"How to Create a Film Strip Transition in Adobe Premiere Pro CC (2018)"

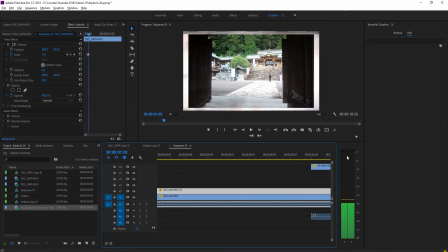4:11 The more you do this, the more extreme the effect is going to be. And now you'll see that it's a little bit lagged behind, and that's okay.
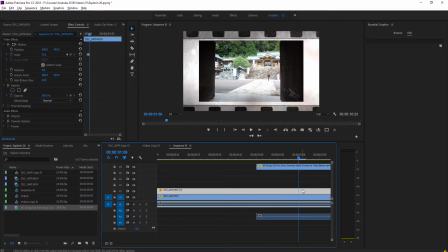4:17 That's just because we have what it's doing. We're going to take this top piece of footage. So get it to where it stops, which is right here. And then we're going to take the top piece of footage, and we're just going to move it to the right. Whoops, that is the Y. We need to move the X. We're going to move this to the right over here, and we can clear out the scale transition here. So now we have this piece of footage, but now it's just playing on the right side. So let's get it to right about here, and we're just gonna do a little opacity inwards.
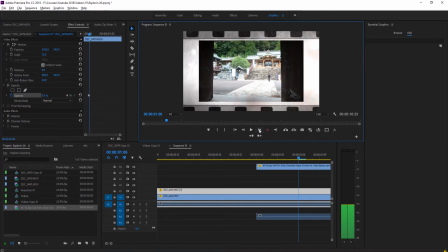4:44 So we're gonna click on the opacity, bring it down to 0, and just kind of have it fade in right here.
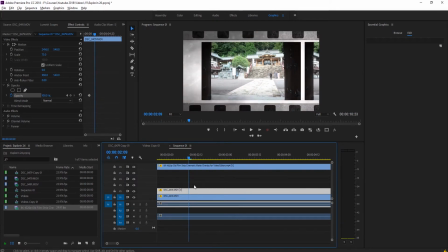4:52 And now you'll see that it looks like it's slightly off from the others, or from the left side here. And you can see that it is a little bit delayed. And let's see, we have the left movement here.
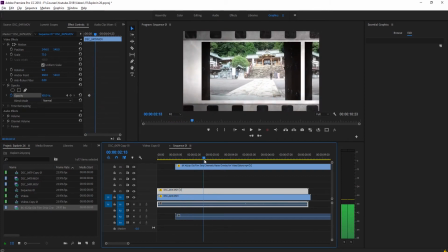5:09 And then the left movement happens on the middle one. So you can see that right here is where the best part to see it is on the right side. It goes away, and then this left side goes away next. So you see that the door is gone completely, and there's a couple frames before this door goes completely. So that's exactly what we want.
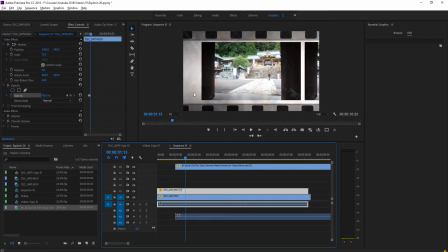5:28 We want it to look like that this is a film strip, and that there are all these film sort of pieces are going by really, really fast. So the next thing we're going to do is we need to create the opposite side. The opposite side is going to be the left side, and it should be three frames ahead. That one is actually a lot easier to do. What we're going to do is we're going to click on the original footage, go up to here, and we're just going to move this one forward three frames.
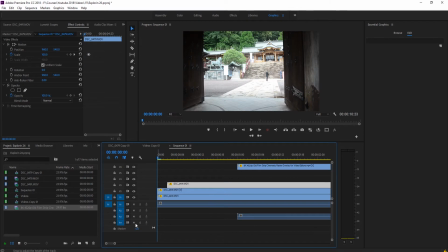5:51 And so now this one is going to be three frames ahead.
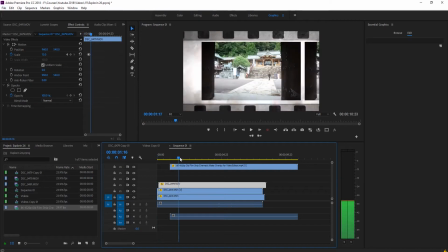5:55 So what we're going to do is we're going to move, get to that exact same point right here. And you'll see that it's ahead this time. So we're going to move right there. We're going to take it. We're going to move it to the right side. I always think that's it. We're going to use this one. Move it to the right side over here.
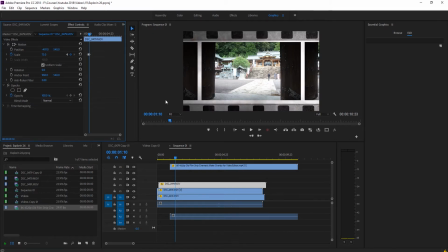6:14 Try to get the spacing lined up. And now we have that there. We can turn off the scale adjustment as well. And then we're also going to need to do that opacity adjustment. So right here, bring the opacity to 0.
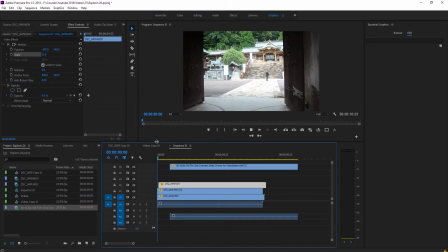6:26 1, 2, bring the opacity up to 100%. And so now what we have is we have this film look to it, where it looks like the
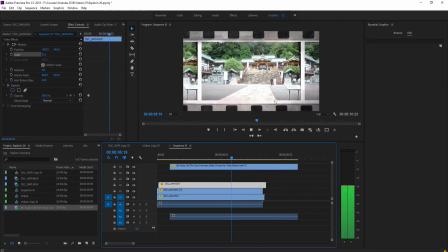6:35 everything is like a film strip is flowing through here.
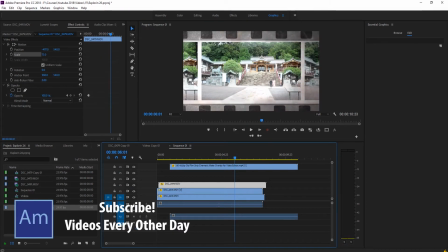6:41 And that, so you can see that this one disappears, then this one disappears, this one has already disappeared, so they are in order.
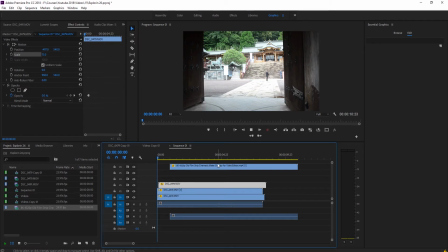6:47 And that kind of sells the effect just a little bit. Next thing we want to do is we want to actually create that transition.
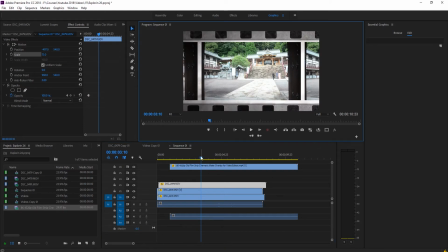6:54 If you want to make this a little bit more extreme, we can do that a little bit later, make it look a lot more like staccato. We can do that. But let's go ahead and do the next part of the transition first. So the next part of the transition is going to actually require us to nest the footage. So what that means is we're going to actually make a new sequence out of these three pieces of footage.
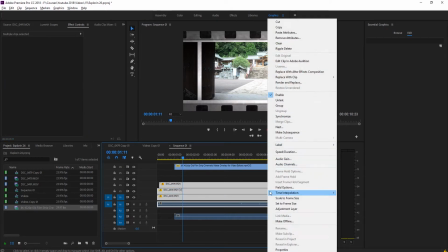7:12 So we're going to click on these. We're going to right click, and then we're going to click nest.
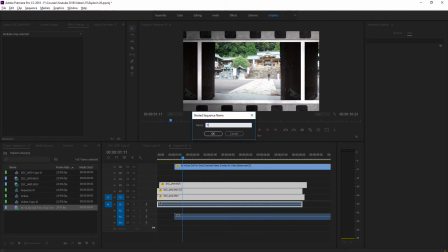7:17 And we want to name this like footage or the film strip videos, something like that.
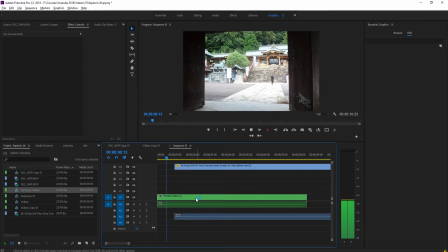7:25 So now you'll notice that nothing has changed except that it's all one right here.
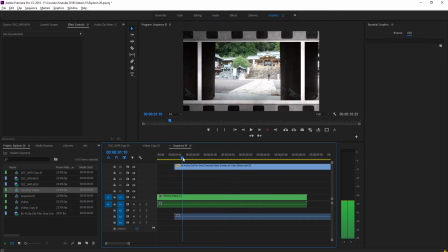7:30 The reason we want to do that is because what we're going to be doing is we're going to be doing a slide out transition. So we're going to be going, let's go maybe, so it comes in at that second, maybe right about there.
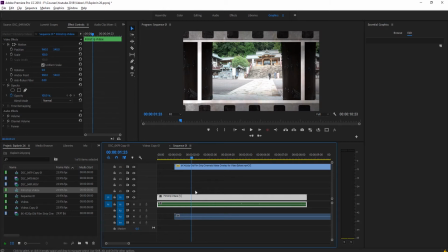7:42 We want it to sort of move over. So we're going to go, we're going to click on this new nested sequence. We're going to click on the position. We're going to move forward about 7. And then we're going to move it over.
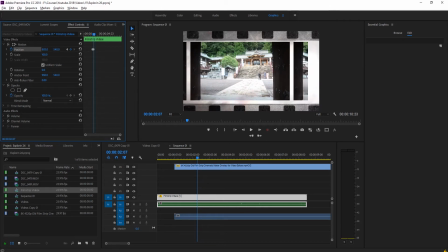7:52 And you'll notice that it's chopped at the edges. And that's because this is the property of a nested sequence, is that content isn't there. This is all that the video is now. It's just this whatever is in the frame.
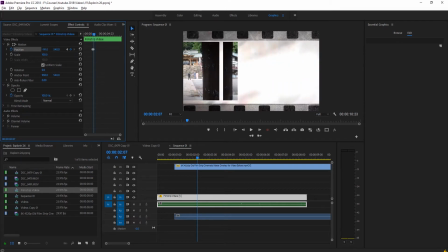8:04 But that's okay. That's fine. We're going to move this off frame, just off frame like so.
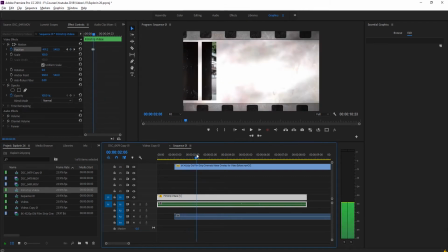8:09 And so now we have the sort of move. Next thing we need to do, and you notice that it goes about the speed of this, which kind of really sells the effect as well.
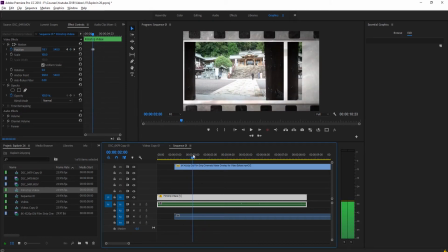8:17 But the next thing we need to do is we need to add in our next piece of footage.